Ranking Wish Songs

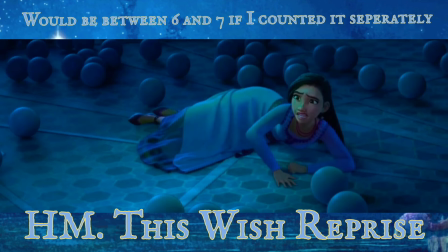248s
Also, the reprise at the climax is so fake and forced. It feels like they were reprising the wrong song in that bit.
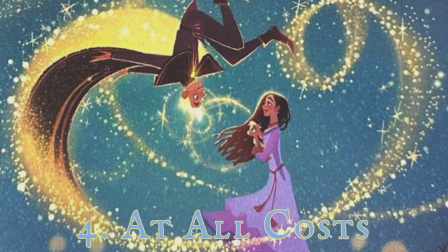257s
4. At All Cost. For context, this was originally a romantic duet between Asher and the humanized style boy. I'm not as obsessed with that concept as most people seem to be, but I do see how it will have solved the problem of this movie that can carry the connections.
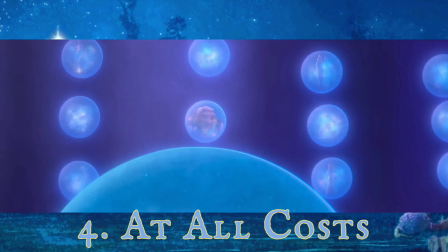270s
I think this song still works for showing Magnifico and Asher singing about the wish and how it shows their care for people, but yet it reveals it in different ways to each other. The common you pronouns seem a bit weird at first, but I'm fine with it as a way to admire the beauty of the wishes.
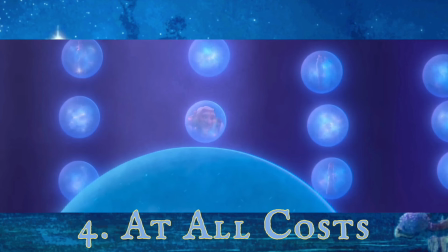285s
The orbs floating with a mini video playing a person's wish is a beautiful visual, and this whole scene makes great use out of that. This feels like the most magical and beautiful animated moment of the movie with the way the orbs are floating. While I've heard questions of the context in the scene itself,
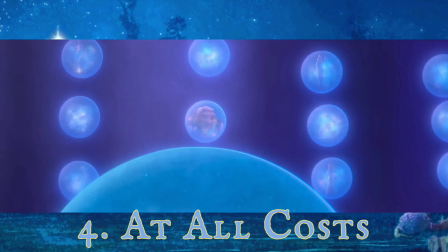301s
I think it's good at highlighting how both characters are admiring the wishes and they stop paying attention to each other's presence there. It's interesting how protectful and Nifka really to mean told to expand on the Venus undertones of at all costs. While in contrast, Asha believes the beauty of them is them being had to begin with.
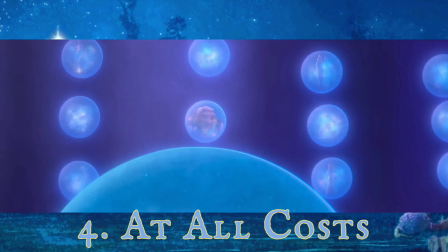318s
Both are great singers, but honestly Chris Pine excels, especially here. As for some problems I have with the song, this goes on a bit too long when just the scene introduced the wish and it sounds a bit too much like a generic pop song. The lyrics remain vague enough for that, and there is a mild amount of too many words in one line.
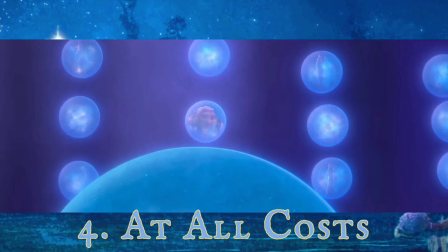334s
Still, this is a great scene with a decent song paying drawing it. 3, I'm a star.
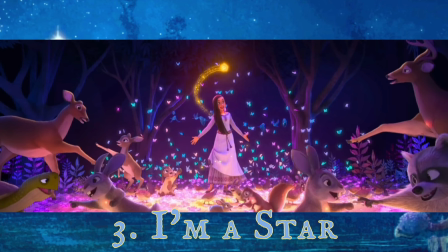340s
I probably shouldn't put this so high, but it's my year and I like this song. I don't normally call things guilty pleasure, but this can't fit that because I know it's not good. It's very pointed as it stops the movie with singing animals and it's right after another song. It also sounds like a random pop song with vague lyrics.
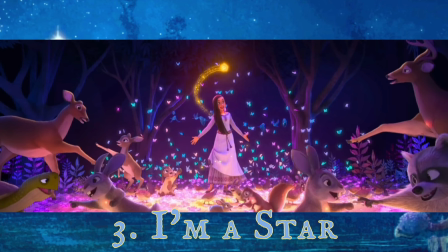355s
And some lines are very dumb, putting a fart joke breaks the pace, and excitatory isn't a word. Although I personally don't mind when it comes to the universe but all shareholders. It's a possible metaphor to convey one of the themes of the song. Even with all these problems, this song is just likeable to me to see most of the animals sing.
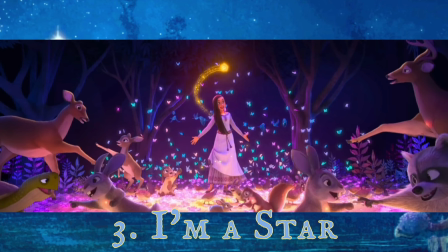373s
Mainly for the turtles part, although the yellow trees are scarier than they should be. I like how bright this all looks in comparison to the more muted kingdom choirs. While the lyrics aren't all good, this is a very nice message. It's an existential song where everyone's following the universe.
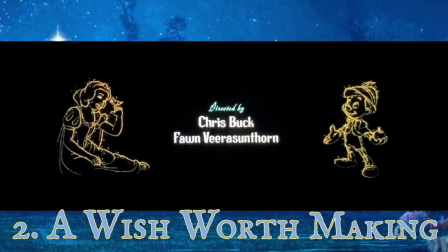387s
And I find its positivity effective. I especially love the Yang We Are Arum origin story for summing up the film's theme. Everyone has potential to do something and follow their dreams as we have come to giving our future origin story. The part about everyone being stars is a bit on the nose, but it's a nice feeling song, especially when Asha starts finally singing I'm a Star being satisfying.
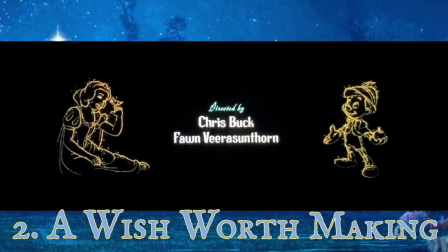407s
This is not really a good song, if it were being objective, I'll probably place it 5th. But it is one I enjoy listening to far more than the previous ones on the list. 2, A Wish Worth Making. I'm counting the version in the movie itself because while this is only a credit song, it was a cut scene from the movie that may have been its best scene if it was kept in.
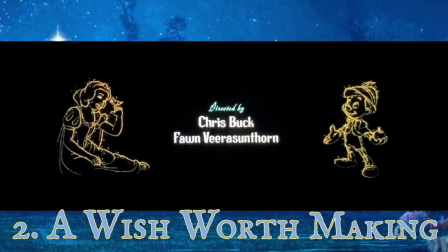425s
You know how Part of Your World and When Somebody Loved Me were almost cut from the movie for being two show songs that may bore children? This song couldn't survive that presumption of show songs despite being less than 2 minutes. This song is not only a good showdown as needed in this part of the film, but beautiful to see Sabino finally regaining his wish and play a song.
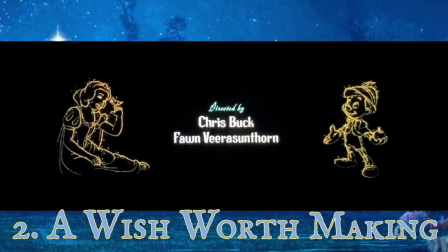444s
It says a yard but the film's message of how important a wish is to someone in a scene that almost makes me cry. It's so fitting for his wish for inspiring others and the whole 100 Disney anniversary thing. If this version were kept in, it would have been number 1, but even Astro's The Credits song is pretty good.
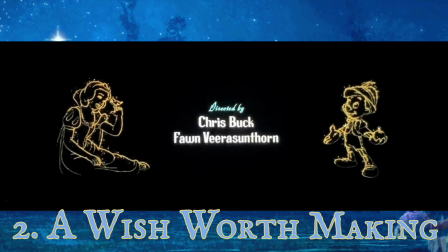460s
It's a nice background of the single form of Disney films appearing in the credits, except Meet the Robinsons for some reason, I'm still not over that. It is sung in a yell pop song way, where it's hard to hear all the lyrics, but I'm used to mixed quality pop covers of songs in Disney credits. Just at this time, and with all there is to the song for your people, please watch the latest scene if you haven't already.
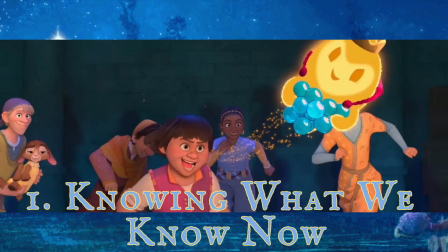480s
1. Knowing what we know now. This is the only wish I can confidently call good, mainly for the music. It's catching an intent and gets you pumped over a monarchy. In general, this is a good way to feel motivated and ready to do something. It's also good at showing the rebellion and how they know different about Magnifico now.